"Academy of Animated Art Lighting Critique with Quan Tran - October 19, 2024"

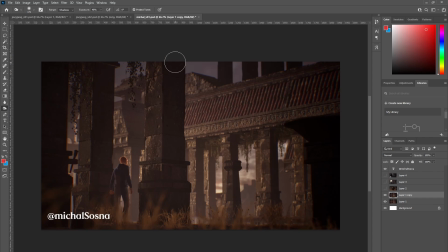And so I would recommend maybe pushing back that atmo so that it affects more of the background. And with the foreground here, maybe let's try and leave that,
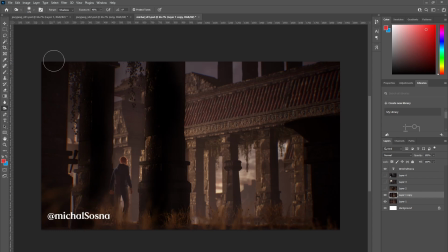or at least reduce it, so that we have some contrast. So we have this contrast here, particularly the subject.
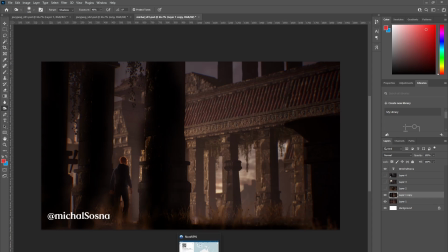If we could reduce the atmo somewhat, we can start to read the subject more as a silhouette, which I think is really nice against the columns in the background there that are being lit up.
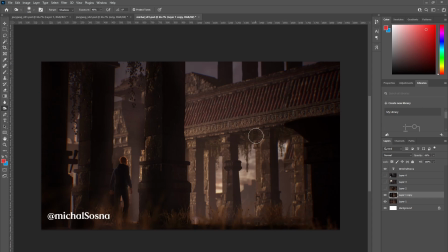So that makes a nice reading. All right.
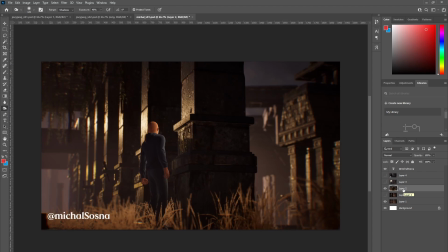I guess my second, with the sort of beginning frames, it's looking really nice. I really like
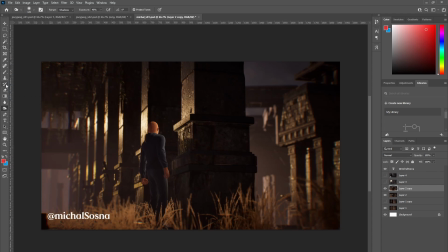the light hitting the the columns here. That's quite nice. I'm wondering whether it it does, even though it's got a really nice quality,
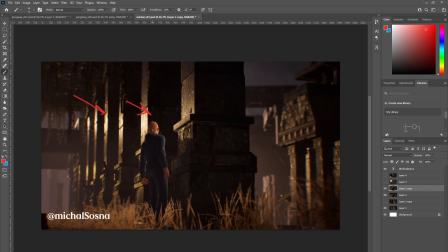the subject starts to um, you start to sort of lose him in the reading a little bit. So I'm wondering whether you could perhaps maybe
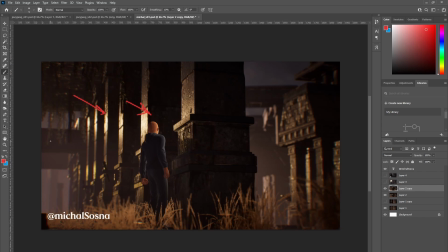curate where the highlights are strongest. I mean, it's really great that you have really strong highlight here because it sort of draws the eye towards the subject. But maybe you could
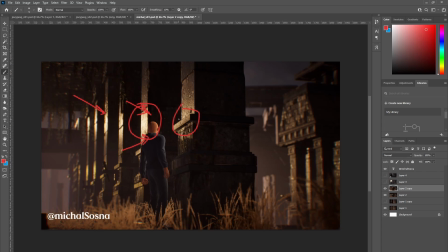increase it a little bit here so that we get this kind of overall focus on the subject here. And in the meantime, you could try
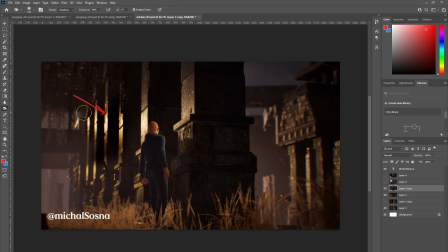maybe bringing the values of the highlights down as we recede towards the background there. So maybe the intensity of the highlights can go down towards the back here, and then we bring
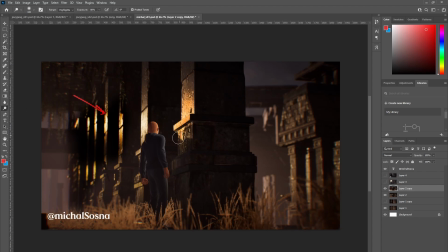back up some of the highlights here, like that. And it would be really nice also if you could maybe try getting the subject
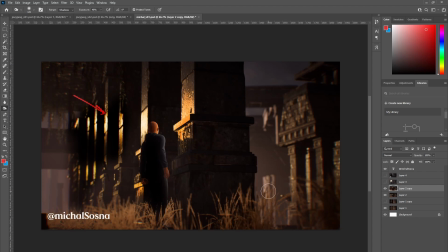a little bit darker so that we get a sort of a contrasted reading between the highlights on the walls and the silhouette. We sort of read this kind of rim silhouette on the subject. And I would maybe look at bringing down these reeds in the foreground.
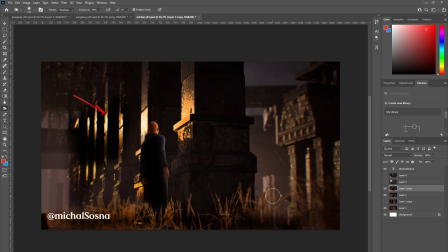They make a nice sort of compositional device, but I'm wondering whether they're a little bit too overlit here. The background there looks fine. It can kind of recede. I can see you've got a little bit of defocus there.
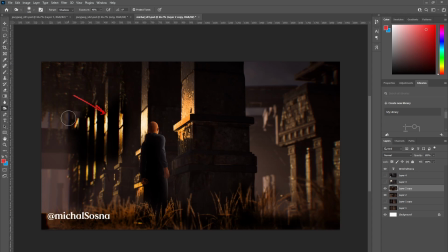Yeah, that's fine. I'm wondering whether it's a little bit too defocused given the camera lens.
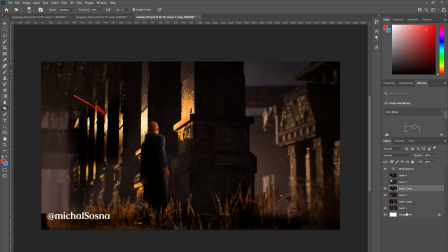It looks like it's quite a wide angle, but you know, it's hard to tell with Unreal.
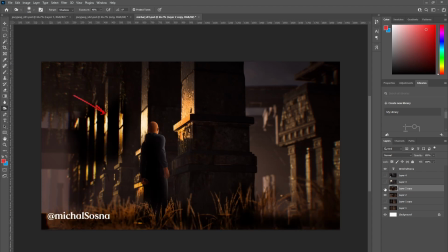Let's see. Yeah, guessing it's okay. But yeah, maybe if you could try and maybe reduce the foreground exposure of the reeds and some of the background columns in the beginning frame, and then as we get to
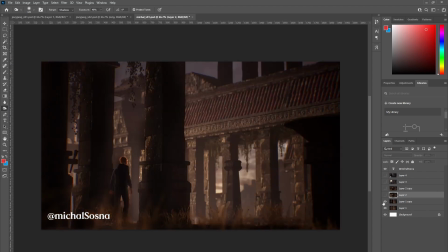the end here, maybe look at reducing some of the atmo in the foreground so that we read the subject as kind of a silhouette.
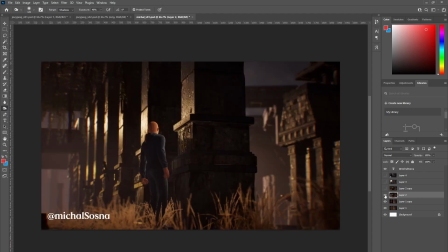Otherwise, it's looking very nice. I love the warmth of the light hitting the temple
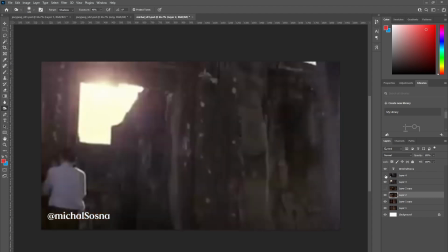walls and columns, and this makes for a great reference. Good old Chris Doyle. I'd love to see this film again.
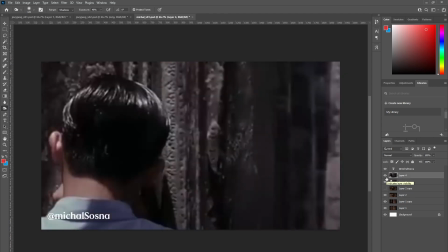Such a great study in lighting.
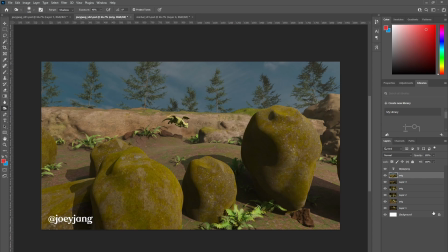All right, so next we have Joey. So Joey, I've got some before and afters. So I've got, you know, your original and where you're at.
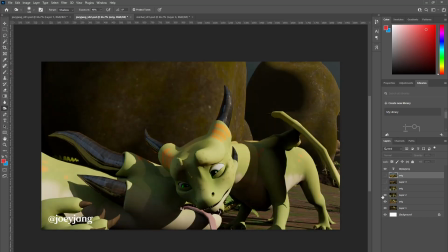So maybe we can start on this frame.
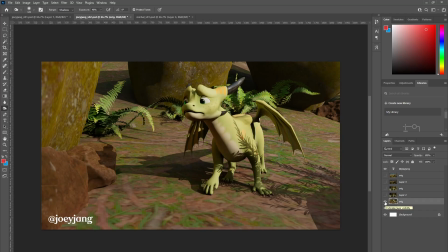So on this frame, we have your original submission, which is, I feel, a little bit overlit. And this is where you're at.
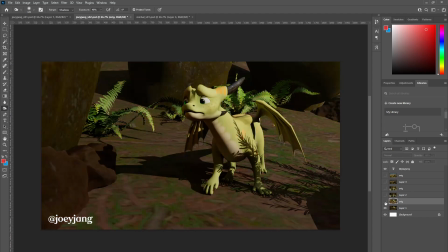And I'm wondering whether I see you've taken down the background, but it feels like it's
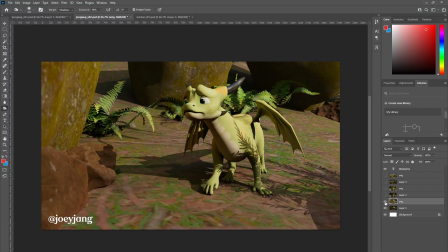been taken down overall, and there's no sort of gradation between foreground and background.
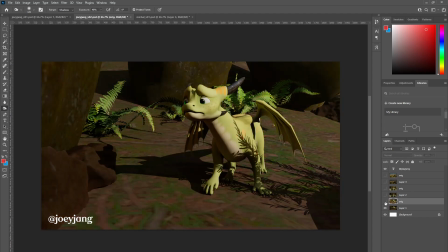And you've left your subject exposed pretty much the same,
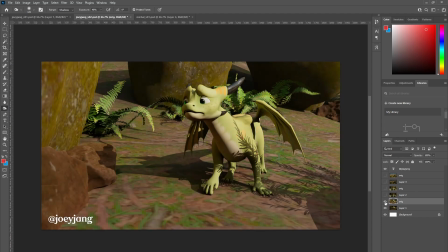which is fine, but I feel like there needs to be some kind of gradation between foreground and background.
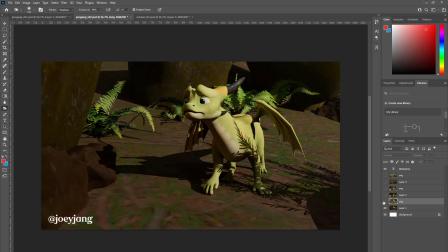Otherwise it does leave the subject looking like there's sort of a light linking quality to it,
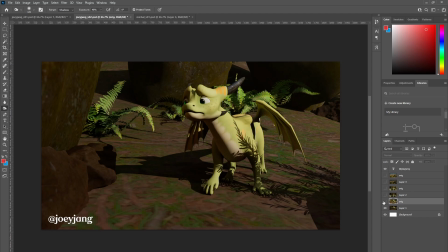in that there's a disconnect between the way the subject is lit and the environment that the subject exists in.
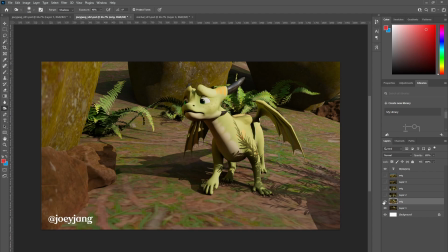In a lot of ways, the original is a lot more convincing. I'm wondering whether you could try. My suggestion was to perhaps try and darken the foreground.
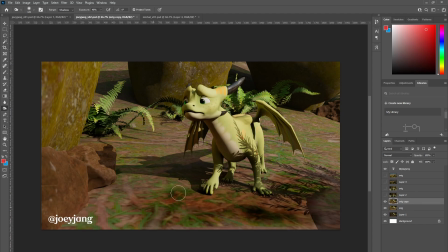And you could maybe introduce some gobos of, bush or shrubs or tree leaves from the surrounding trees.
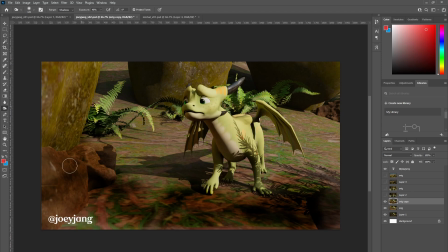So I would try maybe leaving background,
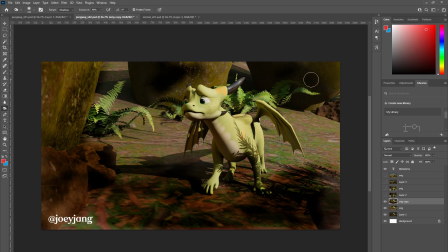not working on the background too much, maybe just a tad here and there, maybe strategically placing some gobos.